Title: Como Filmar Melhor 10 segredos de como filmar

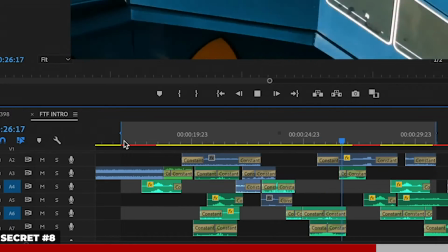If you look at my project file, you see that sometimes I have 6 or 7 or even more layers of audio that all combine to make the audio more full.
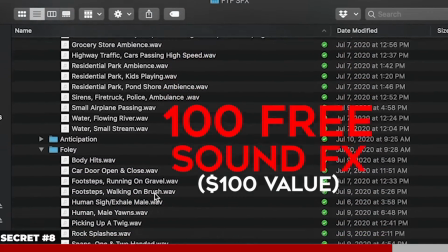And in the paid course, we actually include over 100 of our most common sound effects that we use to help our students start building a library of sound effects.
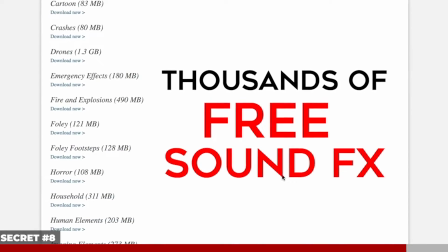And I also provide a link where you can download a huge library of thousands of quality sound effects for free as well. But point is, audio is huge, don't neglect it. Now, let's assume you followed all these first 8 secrets that I've just taught you.
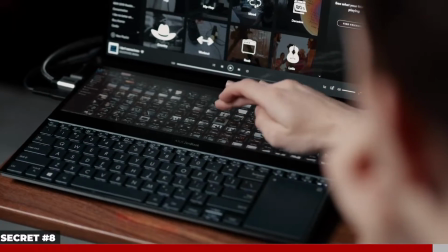You should have some pretty cinematic looking images by now. But there's more to great videos or films than just what the image looks like or sounds like.
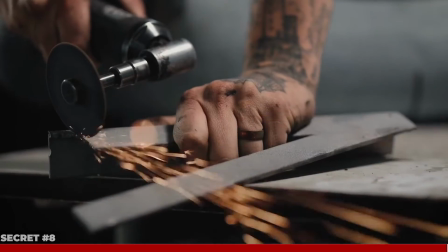You also need to know how to tell a story with those beautiful images. So secret number 9 is storytelling.
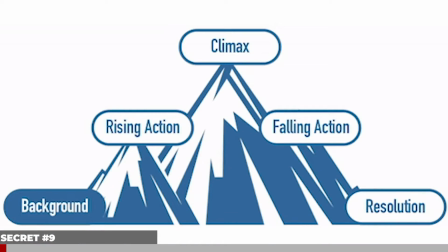People always ask me for tips on telling a great story.
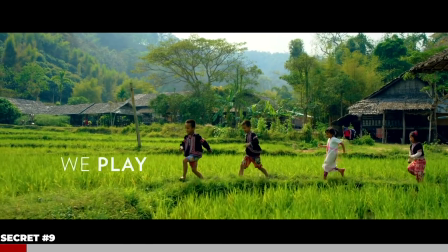They tell me that my videos make them feel so happy or motivated or inspired, and ultimately that's the number one goal of storytelling, to create emotion.
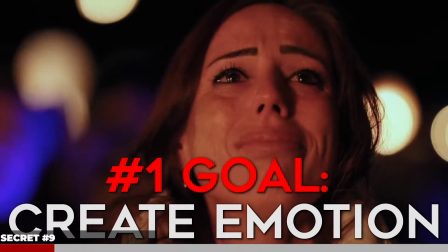And you'll know that you succeeded at telling a story if you can successfully evoke a certain emotional response from your audience. And depending on what type of story you're telling will depend on the emotion you're trying to create.
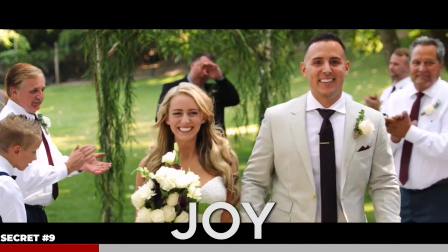For a wedding video, you probably want to create an emotion of love and happiness and joy. For a travel video, you probably want your viewers to feel inspired, motivated, entertained.
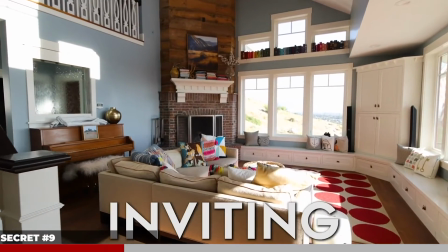For a real estate video, you probably want to create an inviting, luxurious, peaceful, comfortable feeling.
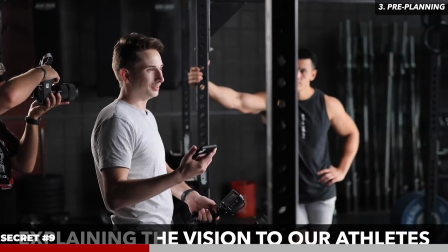So determine before you start a project what emotion you want to evoke. And this will be your foundation for your story that will help shape the way you shoot, what movements you use,
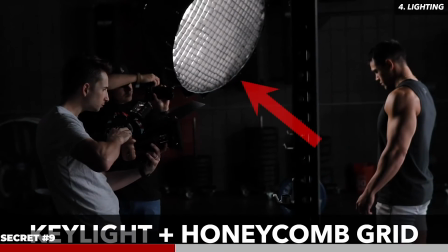what music you use, what angles you shoot from, which will then help you tell a better story when editing in post.
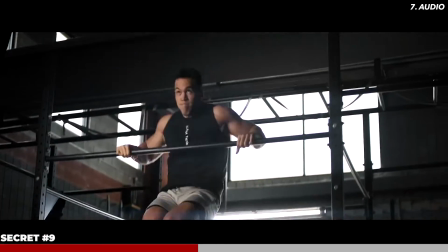And because I believe that half the storytelling takes place in the editing room, it is crucial that you learn how to shoot to edit.
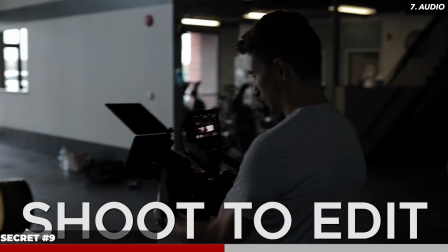What that means is have a vision of what your final video is going to look like and the emotions you want to create with that final video,
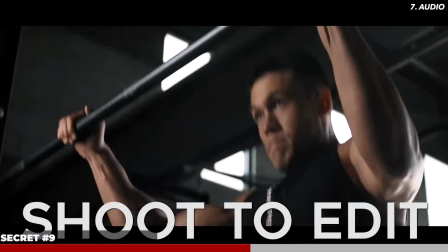so that while you're shooting, you are making sure that every shot and every movement is motivated by the end story you're trying to tell and the
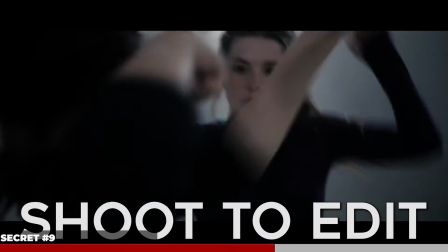emotions you're trying to create. If you're trying to create an emotion of fear, you're probably going to use a shaky, frantic, handheld camera look.
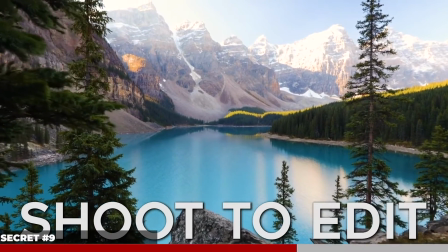If you're trying to create an emotion of peace and serenity, then you're probably going to want to use slow, smooth moving shots.
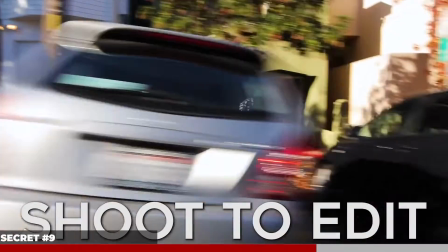If you want to create an emotion of adrenaline, you probably want to use fast-paced camera movements and quicker cuts.
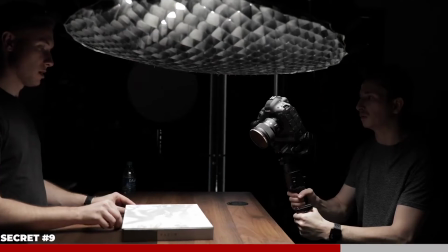But a problem I see often with many filmmakers is they don't have a clear vision in their mind of what the final video is going to look like, so they don't have a purpose for every shot they're getting.
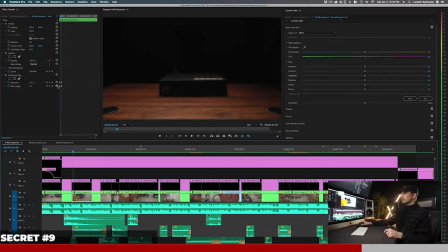They're just shooting to have footage, and I guess we'll figure it out in the editing room.
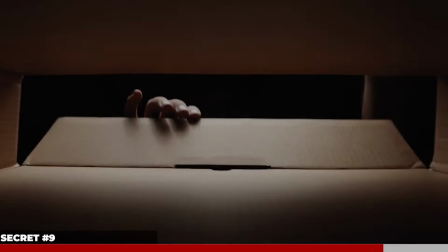And though a lot can be done in the editing room to create a story out of nothing, I promise your final videos will turn out much better if you're shooting every shot, every angle, every movement with your edit in mind. So take some time to visualize your end product and the emotions you want to convey before you start shooting. But like I said, shooting the footage is only half of the storytelling. The other half is done in the editing room.
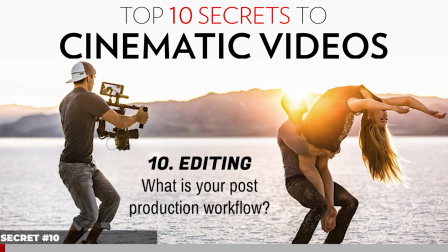Which brings me to the second half of storytelling and our last and final secret, secret number 10, and that is the editing.
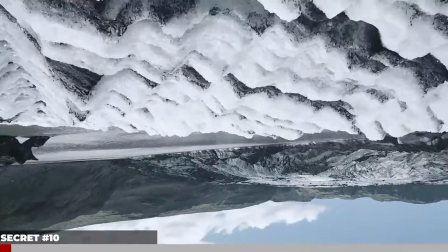A lot of people don't realize that half of the cinematicness of my videos happens in the editing room.
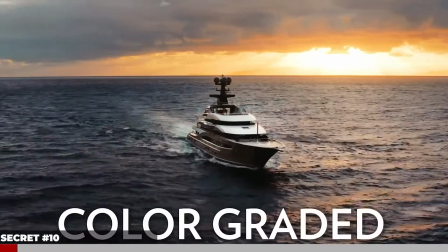I can take average footage and make it look great, and I can take great footage and make it look amazing, simply because of my editing skills.
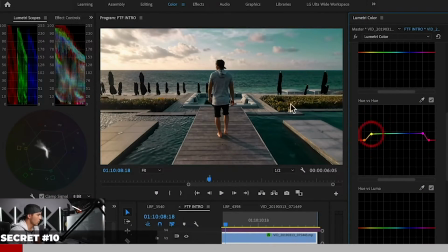And the editing software that I use is Adobe Premiere Pro,
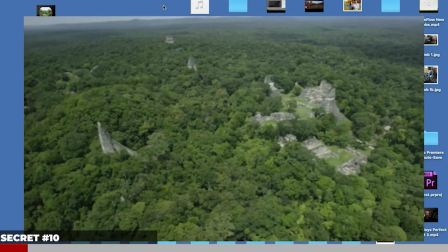and Adobe actually uses my footage that I shot in Guatemala as their demo footage when you first open the app, so that's kind of cool.
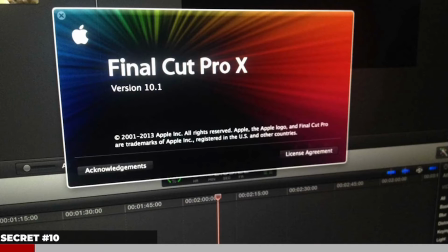But in the course, I actually teach from both Premiere and Final Cut Pro X, so it doesn't matter which one you use, the course teaches both.
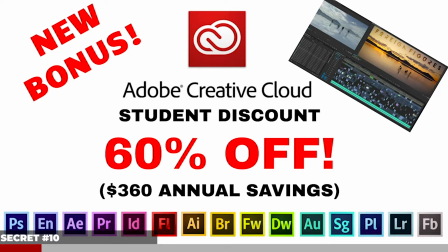And just FYI, one of the great perks of joining Full-Time Filmmaker is that all members get the Adobe Creative Cloud student discount, which will save you upwards of $360 a year in software expenses. So that perk alone will cover the cost of joining the course in just a couple of years.
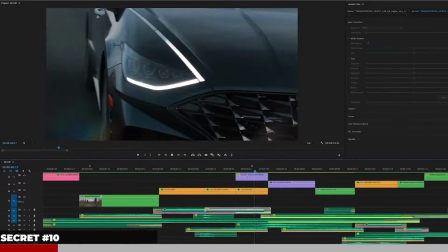But I now want to give you a few editing tips to help you tell more engaging cinematic stories that evoke emotion.
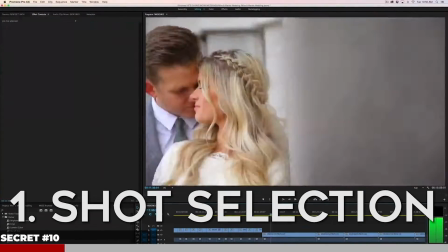Tip number 1 is shot selection. I will often use less than 5% of all the footage I shot in my final video.
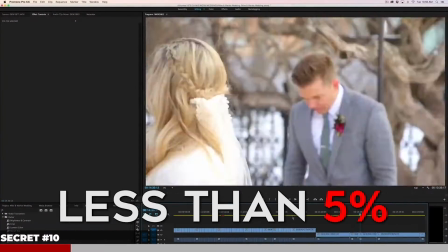Because I shoot to edit, I make sure to get plenty of angles, several takes if possible,
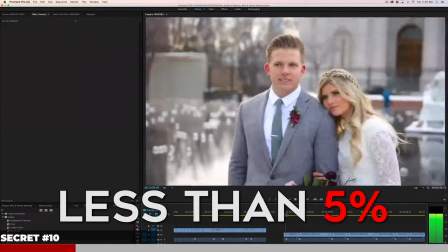using different focal lengths and different camera movement styles so that I have options in the editing room.
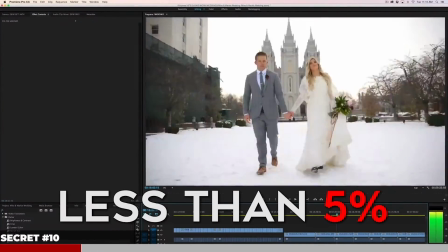But just because I shot the footage doesn't mean I have to use it. Only take the best of the best.
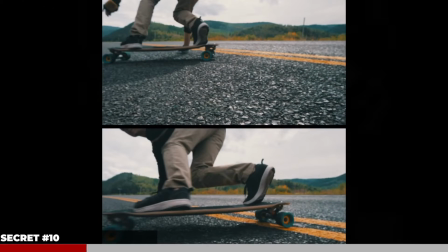If you have 2 shots that are very similar, determine which one helps tell your story better and delete the other one.
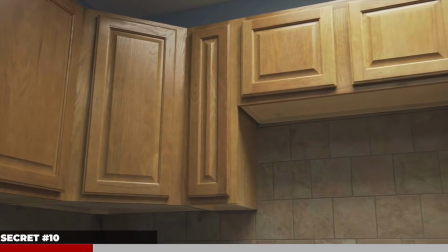I see too many videos full of average or repetitive footage. Every shot I put in a video has purpose.
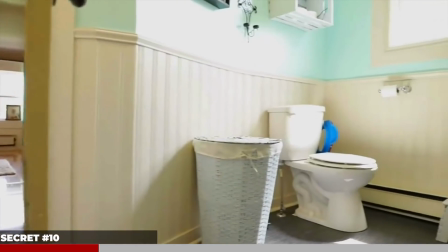Don't use clips just because you shot them or just to make your video longer. If you don't love it, omit it. Editing tip number 2 is to use appropriate cuts and transitions.
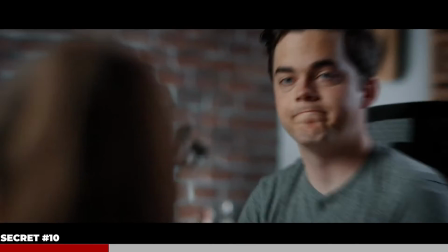Again, one of the biggest rookie mistakes I see is people overusing the same preset transition over and over again, or making jarring cuts that don't flow together, leaving the audience feeling confused as to what's going on.
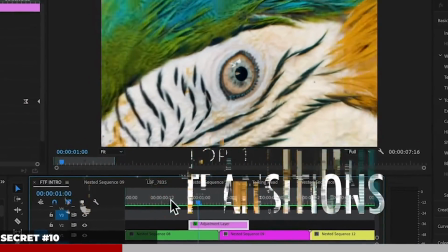Again, I have a full video on this topic, but basically I break down 12 of the most used cuts and transitions in Hollywood films, and they are as follows.
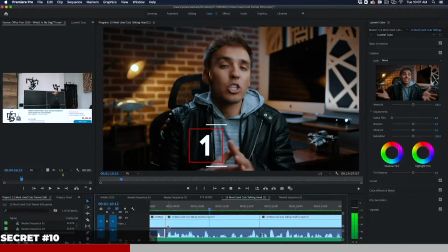Number 1 is the clean cut or hard cut, which is just a basic cut, but when making basic cuts, make sure to use the 30-degree rule,
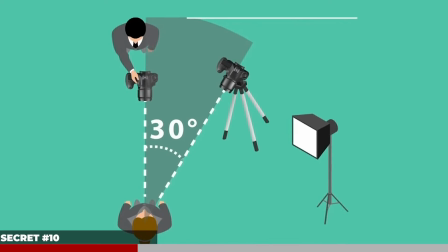which states that you should use a different camera angle by at least 30 degrees and or a different different focal length to help separate those two cuts
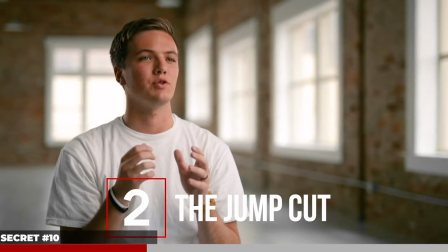from feeling like a jump cut, which is cut number 2, which when used purposefully can show the passing of time, but when used accidentally just feels jarring and confusing.
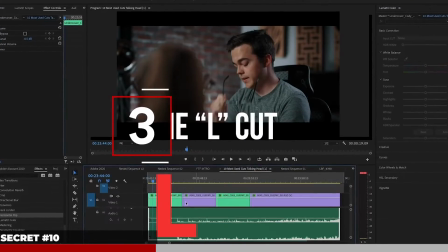Cut number 3 is the L cut, which basically means you have the audio from clip 1 carrying over into clip 2, which is commonly used in dialogue scenes.
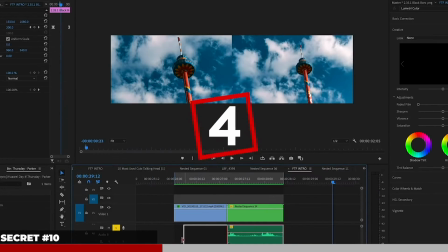Cut number 4 is the opposite of the L cut, it's the J cut.
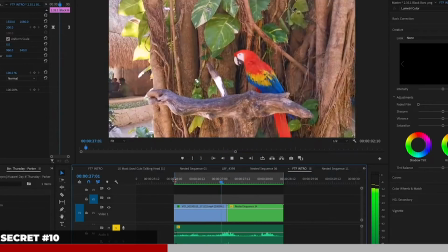Same thing, using the audio from clip 2, cuts back into clip 1 to help ease your audience into the next clip.
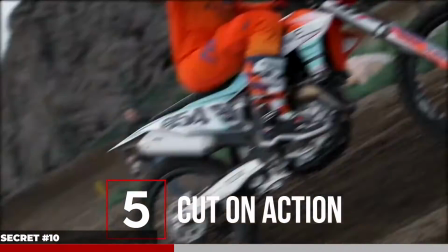Cut number 5 is cutting on action, like punches or someone running past camera or slamming a door or splashing in water.
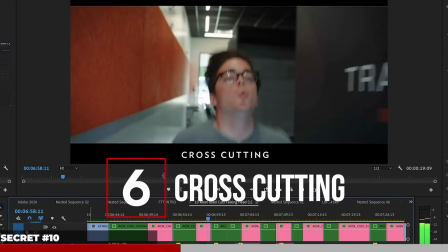Cut number 6 is cross-cutting, where you cut back and forth between two pieces of action that are taking place at the same time.
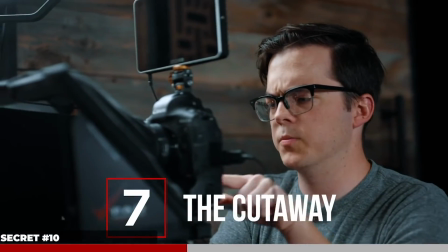Cut number 7 is the cutaway, which means that you cut away from your main action to a different piece of action.
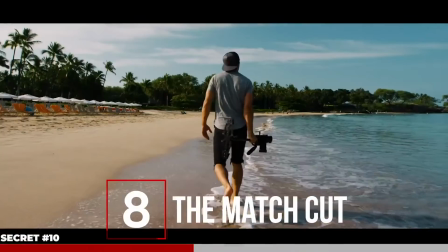Cut number 8 is the match cut, which means you cut two clips together that have similar framing or similar camera movements.
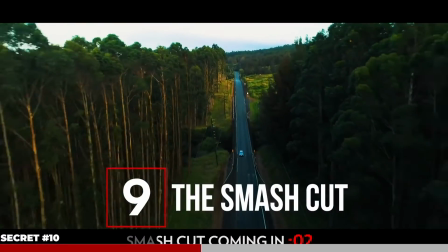Cut number 9 is the smash cut, which means you cut from something loud and intense to something calm and quiet, or vice versa. Cut number 10 is the crossfade, which means you fade between two clips, usually used in slower paced videos.
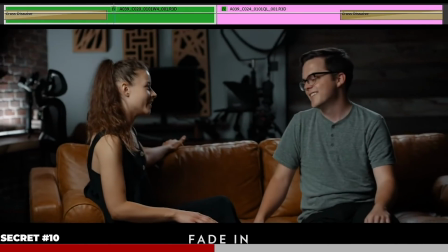Don't overuse this one, big rookie mistake to use a bunch of crossfades for no reason. Cut number 11 is the camera movement cut. This is a trendy seamless transition that is becoming super popular and is achieved by whipping the camera in one direction at the end of clip A and starting clip B,
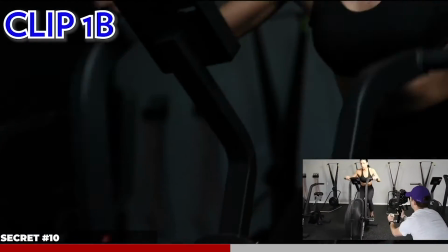whipping the camera in the same direction, and then cutting them together in post and letting the motion blur seamlessly transition them together.
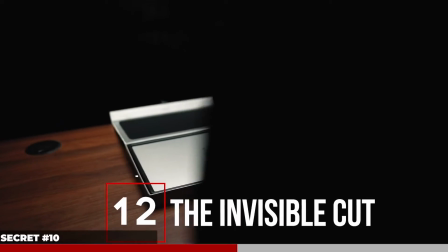And cut number 12, similar to the camera movement cut, is the invisible cut, which usually uses an all black frame,
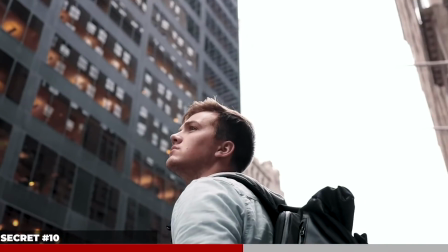all white frame, or something passing in front of the camera in the foreground to hide the cut,
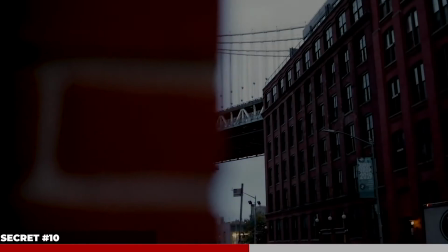again making it appear like one continuous shot. Now I realize those are a lot of cuts and transitions to take in all at once.
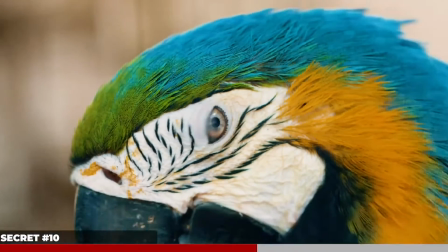Again, we have a full video covering these in depth, but I wanted to quickly name all of those off so you can have all of those in mind and not make the rookie mistake that a lot of people make,
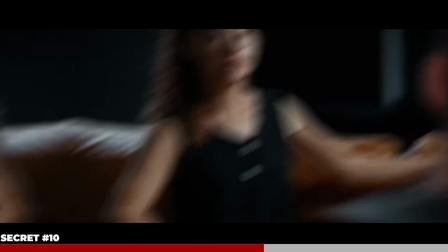which is throwing together just transition presets or crossfading between every clip. Now you will have a wide variety of cuts and transitions you can use to mix up your edits and make them feel more professional.
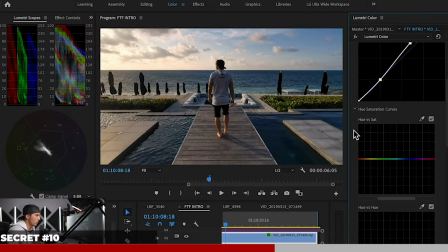But moving on now to our third and last editing tip, color grading.
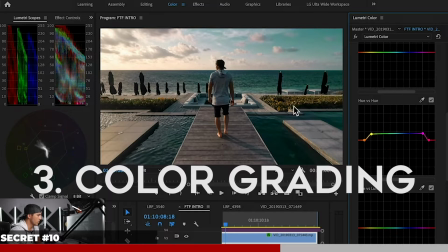Without going too in depth about color theory, know that using different color grades can manipulate your footage to convey certain emotions.
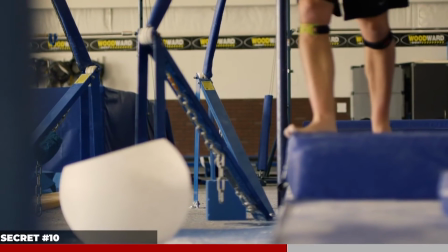For example, warmer tones usually convey happier, lighter emotions and will be seen in movies like romances.
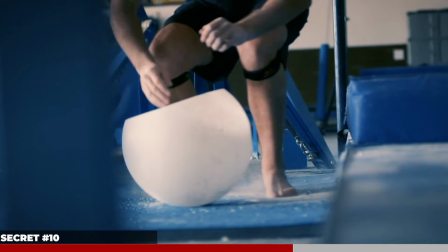Cooler tones usually convey more dramatic emotions and will oftentimes be seen in thrillers or horror films.
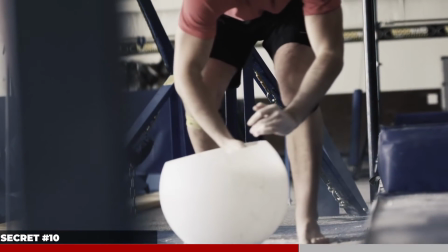Desaturated colors convey dead, lifeless emotions and are often used for apocalyptic films.
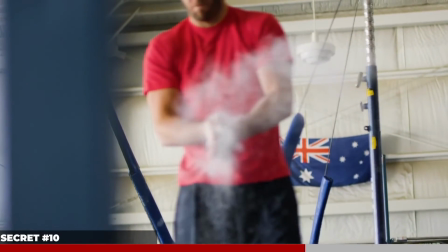Vibrant, saturated colors convey a feeling full of life and are used in films like comedies or more lighthearted, upbeat films.
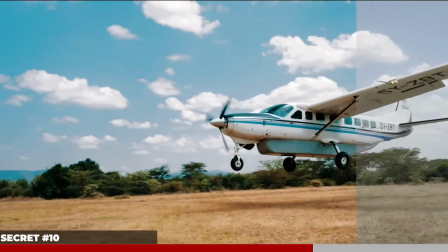And for pretty much every type of film, you'll usually see a good amount of orange and teal being used to give you that epic blockbuster Hollywood look.
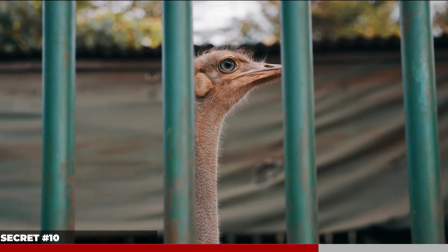This can easily be overdone though, so be careful with it.
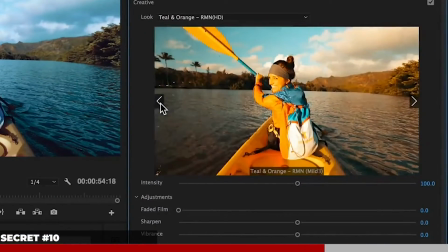I personally do like to use a subtle orange and teal LUT on most of my footage, and I actually teamed up with Lutify Me to create my own LUT that is included in the course,
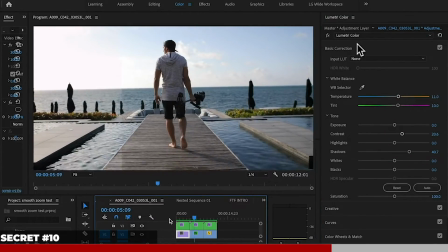and I also provide links to where you can download other popular awesome orange and teal LUTs as well. But just to give you an idea of my general color grading process, I'm going to now show you how to create that orange and teal look without using a LUT.
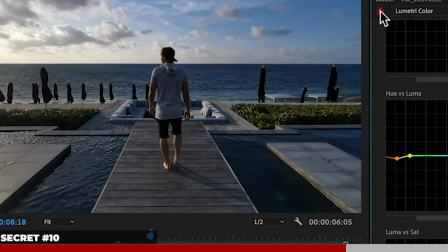So here I have a clip that I shot on a smartphone just to show you that it doesn't matter how nice of a camera you shoot on, you can still create some great looks in post.
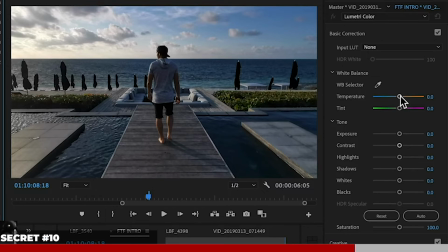My first step would be to come into Lumetri Color in Premiere Pro. For this image specifically, I'm going to warm it up a little since it was shot at golden hour and I want to give it that golden hour look. Next, I'm going to bring up the exposure just a tad as it's a little bit dark.
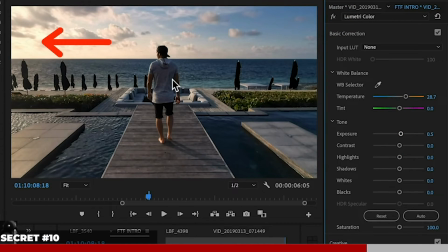You notice that it kind of blew out my highlights over here a little, so I'm going to come back into the highlight slider and just bring some of those highlights back. Then because my subject is a little bit underexposed, I'm going to bring up my shadows a tad, and I'll usually add a touch of saturation as well.